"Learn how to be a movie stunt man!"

aren't programs like that on TV. Who watched them? Without fights, they're boring. Well, violent shows are popular. They wouldn't be on TV if people didn't watch them, and they make more money. But it's important that you remember that the things you see on TV are only pretend. What do you mean, pretend? Well, when they have fights on TV shows, it looks like people are getting hurt, but they really aren't. Watch this. Yeah?
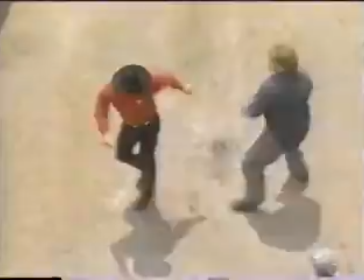That looked pretty painful. But the thing you have to remember is those fights aren't real. They're staged by professional actors and stuntmen. They work hard to make fights look like the real thing, but they also work hard to make sure no one gets hurt. That's all part of the job of the professional stuntman. We might want to start out with just simple techniques. Now, when we teach stunt fighting, there's different types of hits. First of all, the camera, it's not what I'm seeing, it's basically what the camera or the eye is seeing. So for instance, if we just take the straight punch, for instance, and I throw the straight punch right here,
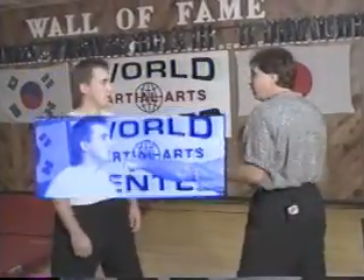you can see that there's like 3 or 4 inches in between here, but he can react to it. He reacts to it.
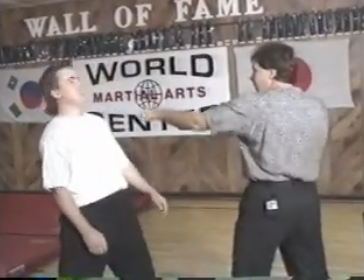Now, if he reacts a little late, you can see right away it doesn't sell.
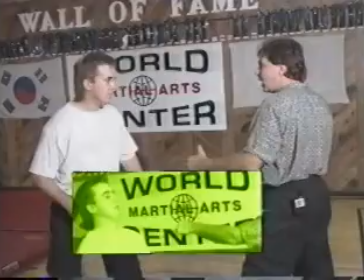So the director would say, cut, cut, cut. If he reacts too soon, then he usually gets hit by it.
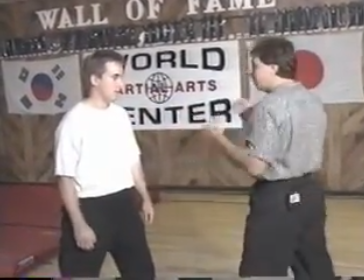So the timing of the fighter is so essential.
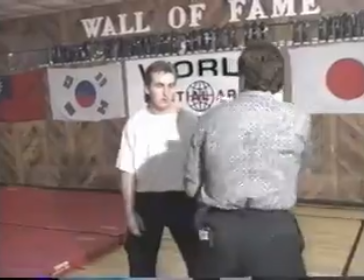But if I move over here just a little bit over the shoulder, if the camera can see over my shoulder here, boom, now it looks like I hit him.
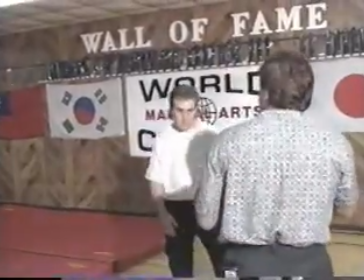Boom, boom, boom. And then it makes it look like I really hit him from that angle.
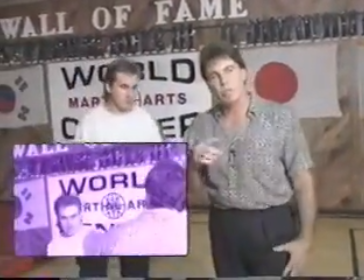But the straight punch or the straight kick is the hardest one because the camera usually has to be over the shoulder and so forth.
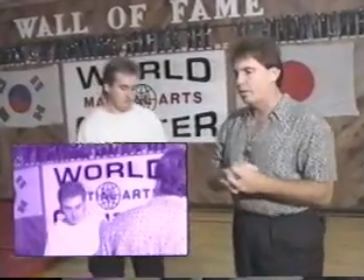That's why in a lot of martial arts movies and fight scenes, you see a lot of circular techniques.
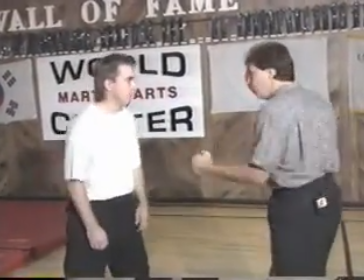Now let's just take the hooking punch, for instance. From a side view, you can see if I throw this hooking punch, there's space in between there.
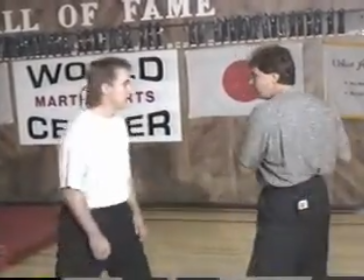That's not a hit. So it's called a no hit. So if you'd see that in the editing room, they would edit that out.
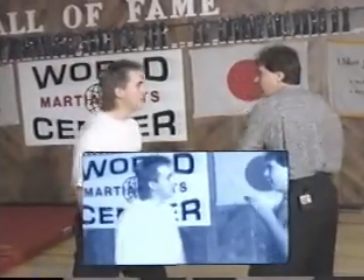It would be no good. Even though it looks like the timing is there and his reaction is good. Also, since I'm throwing a hooking punch, it's a little bit more powerful punch than the jab, so his reaction would be a little more dramatic.
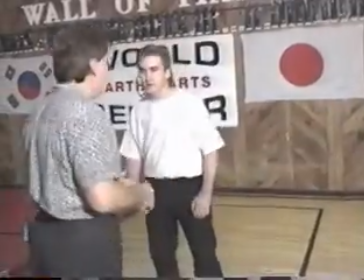But if we come at this angle right here, if the camera is good for me, pow,
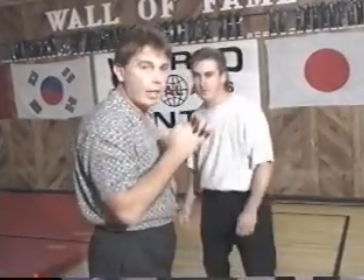and I throw it at that angle with that attitude, it looks like I hit him.
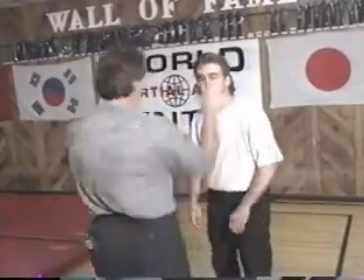Same thing here. I'm going to come back with the left. And this could go on all day long.
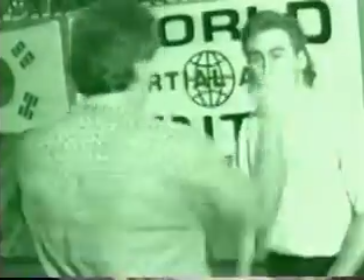But you see there's a safety space in there. Now, the kicking, it's a little different story. Now, the circular techniques are beautiful. Let's just say what we call a crescent kick, which is used a lot in movies.
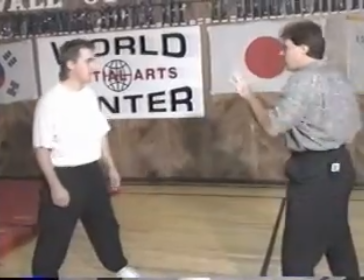It's easy to do. It's easy to teach. Well, first of all, let's do a front kick. If I do a front kick, I'm just going to do a front kick at your face so you'll stand still.
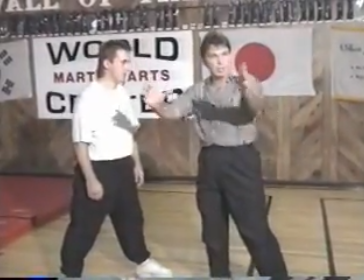You'll see, boom, that there's space right there. So to the camera, and I'm hoping the camera sees that, boom.
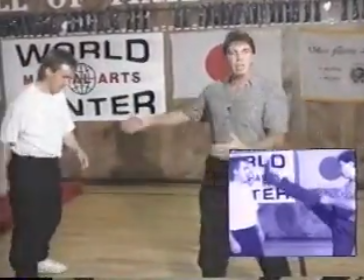So you react to it. Boom. But it still doesn't mean anything. So if that's in the editing room, you just got to cut that out.
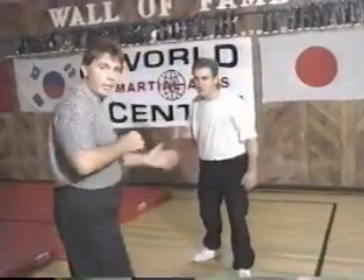But once again, from this angle here, if the angle's right and we're fighting, pow, then it should look like a hit to the viewer. All right, the crescent kick, the circular kick is kind of like the hooking punch.
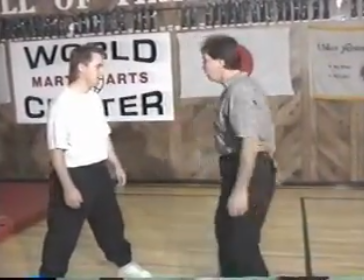There's going to be space here. So if you saw that in the editing room and a camera picked that up, another camera,
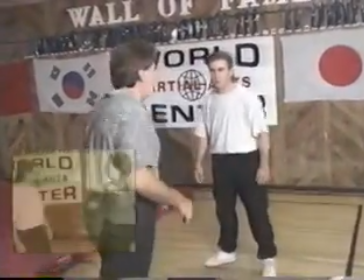that's why we usually use 3 or 4 cameras or maybe more in a fight scene, another camera might have picked up that particular technique at this angle
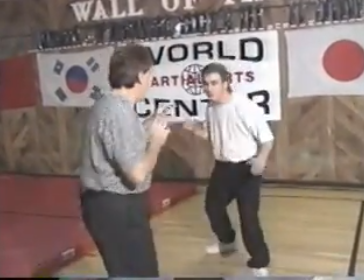and followed through. And it would have made it look a little more realistic.
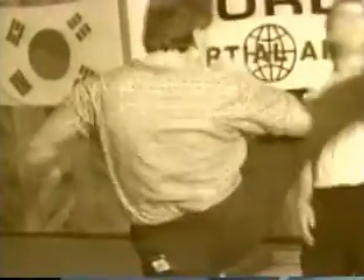It's a little more dramatic movement. Different types of throws that look very nice.
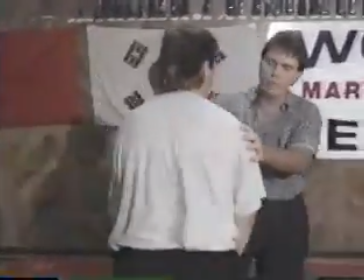One that you see a lot in the films is a sword arm.